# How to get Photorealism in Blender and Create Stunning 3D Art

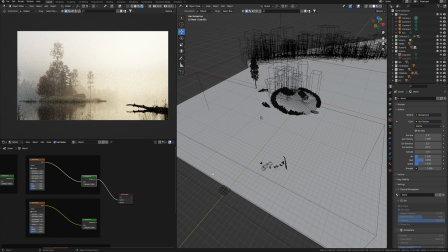12:17 If you create light and don't want to change this but need another light, this way can help you create different settings.
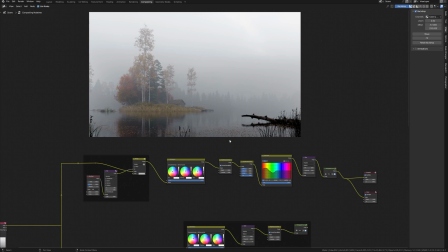12:28 We built the scene, made good details and materials, so we can go to compositing to make a post-production. I already have settings corresponding to different types of light.
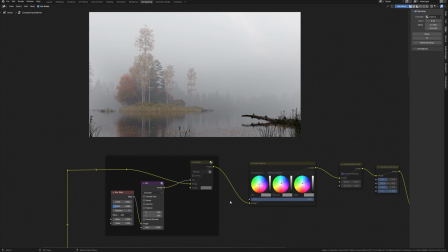12:40 Let me turn everything off and tell you step by step how to make a very cool picture from your render without Photoshop. The first thing I do is slightly make a foreground darker, which will give the render more depth in accordance with the different types of light. To do this,
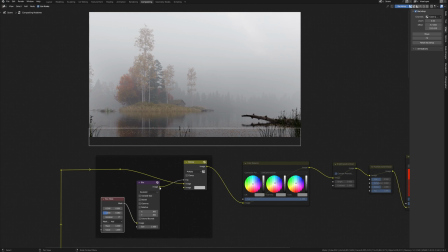12:58 I will add a simple box mask corresponding to the width of my frame and blur it to make this mask more soft. Next, I will use this as a mask for mix node, where I mix a simple gray color with my render using multiply type.
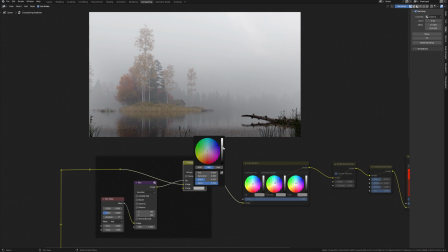13:16 Look at how it works. Possible to change the color to add a lower or higher effect of impression of this mask.
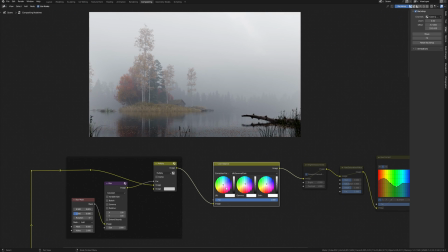13:23 Then color grading. Using a color balance node, I can make color tone for shadows and lights.
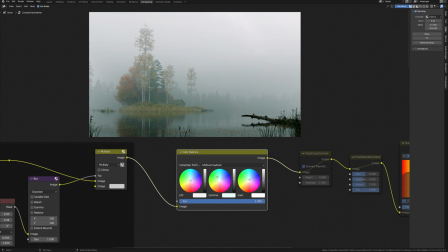13:31 In this node, you can experiment with color grading as you wish. It's so useful node for post-production in Blender. So for this overcast render, I pull gamma to cold tone and do the same for the gain.
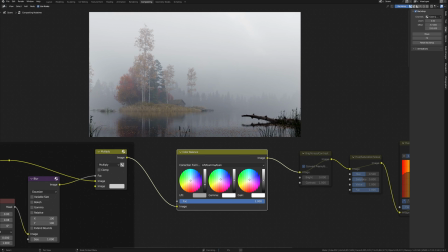13:46 If you are not familiar with lift gamma gain, lift related to shadows, gain to light, and gamma I guess everyone knows.
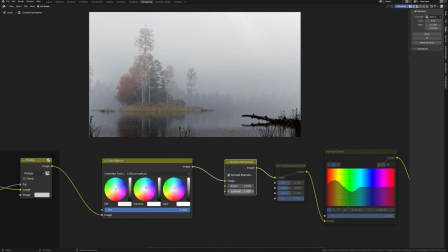13:56 Using brightness contrast node, I slightly increase the contrast of the image.
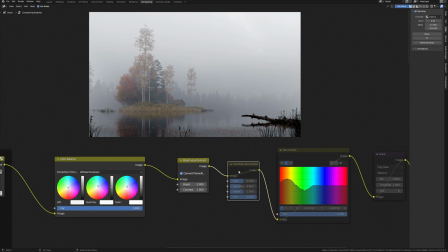14:02 In accordance with the mood of my render, I will reduce the saturation in the hue saturation node,
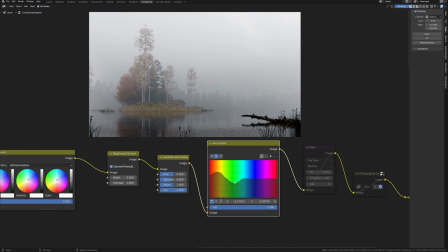14:09 and with the help of the hue correct node, I work with colors in details.
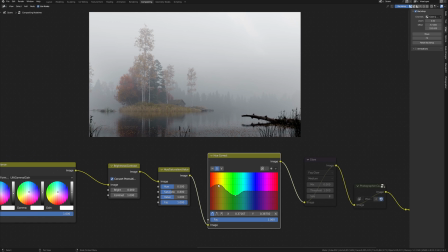14:15 This is autumn, so I can slightly raise the yellow and red colors, making it more saturated, and remove the green to accordance with the autumn color tone.
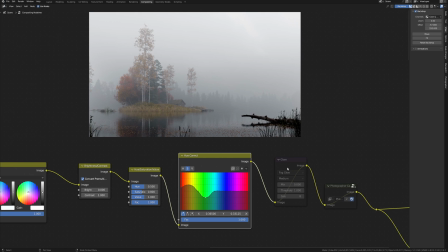14:28 And the final magic is glare.
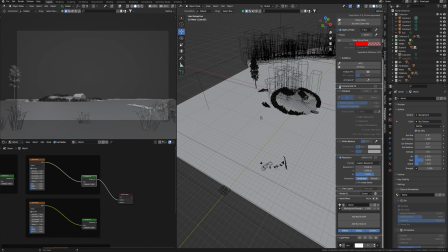14:33 This is the film grain node that was added in accordance with the camera settings in the photographer add-ons here.
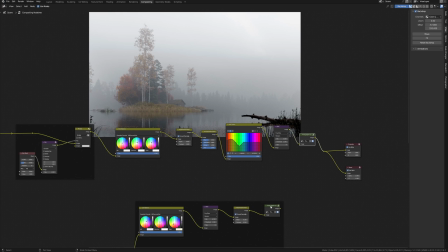14:41 This add a little noise, something we talked about. This setting is for sunlight render.
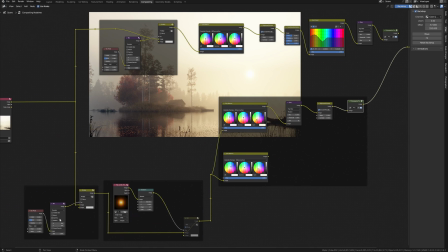14:47 It was built by the same principles.
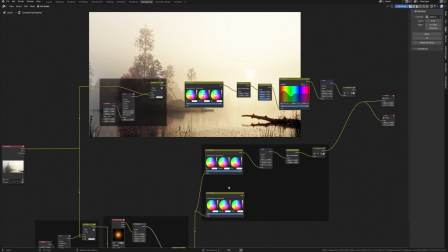14:52 I just use here flower image here to increase the effect from
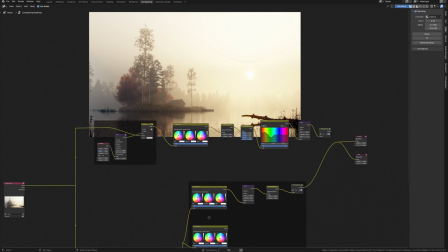14:57 the sun and use the different color gradient settings in the color balance node.
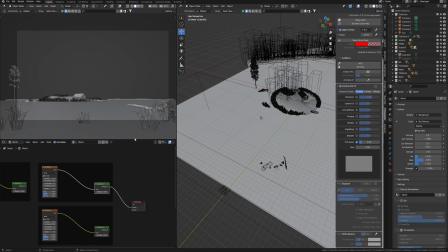15:03 Starting with Blender 3.5, we can do real-time compositing right in a 3D viewport.
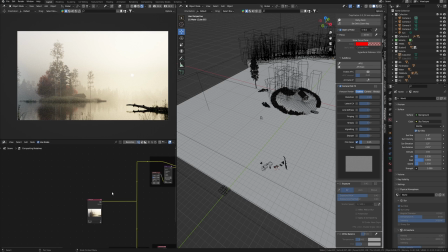15:09 To do this, I will open compositor in this window to make a visible effect from compositing and turn on for the camera here. As you can see, this is all we just did at compositor.
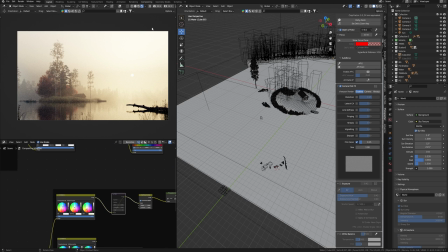15:21 We can do compositing directly in 3D viewport or by making it here work further with the scene,
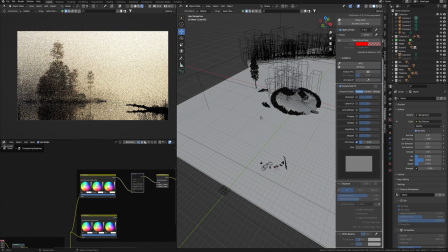15:29 but here you will see the results that correspond to the settings in compositor.
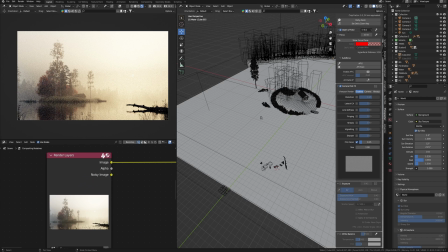15:34 The only thing is that not all nodes work in 3D viewport compositor and may not correctly display the result.
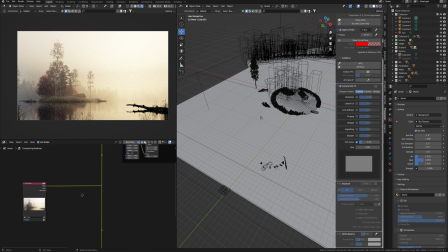15:43 We must take it into account.
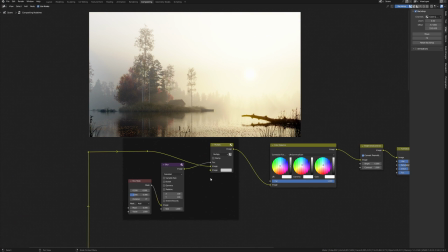15:45 Compositing in a Blender is not as fast as the same programs for compositing like Nuke or Fusion,
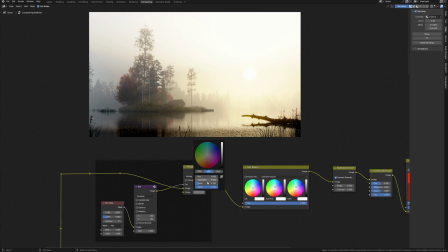15:52 and quite often can replace the result with a delay, even with an RTX video card, as for example here. When adding a mask, we need to wait some seconds to see the result, and this is a full HD render. Usually I make the final render 4K or 6K.
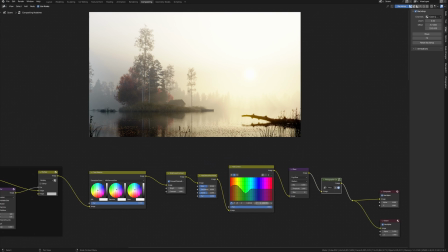16:12 But compositing provides opportunities to make digital art in a Blender without other software.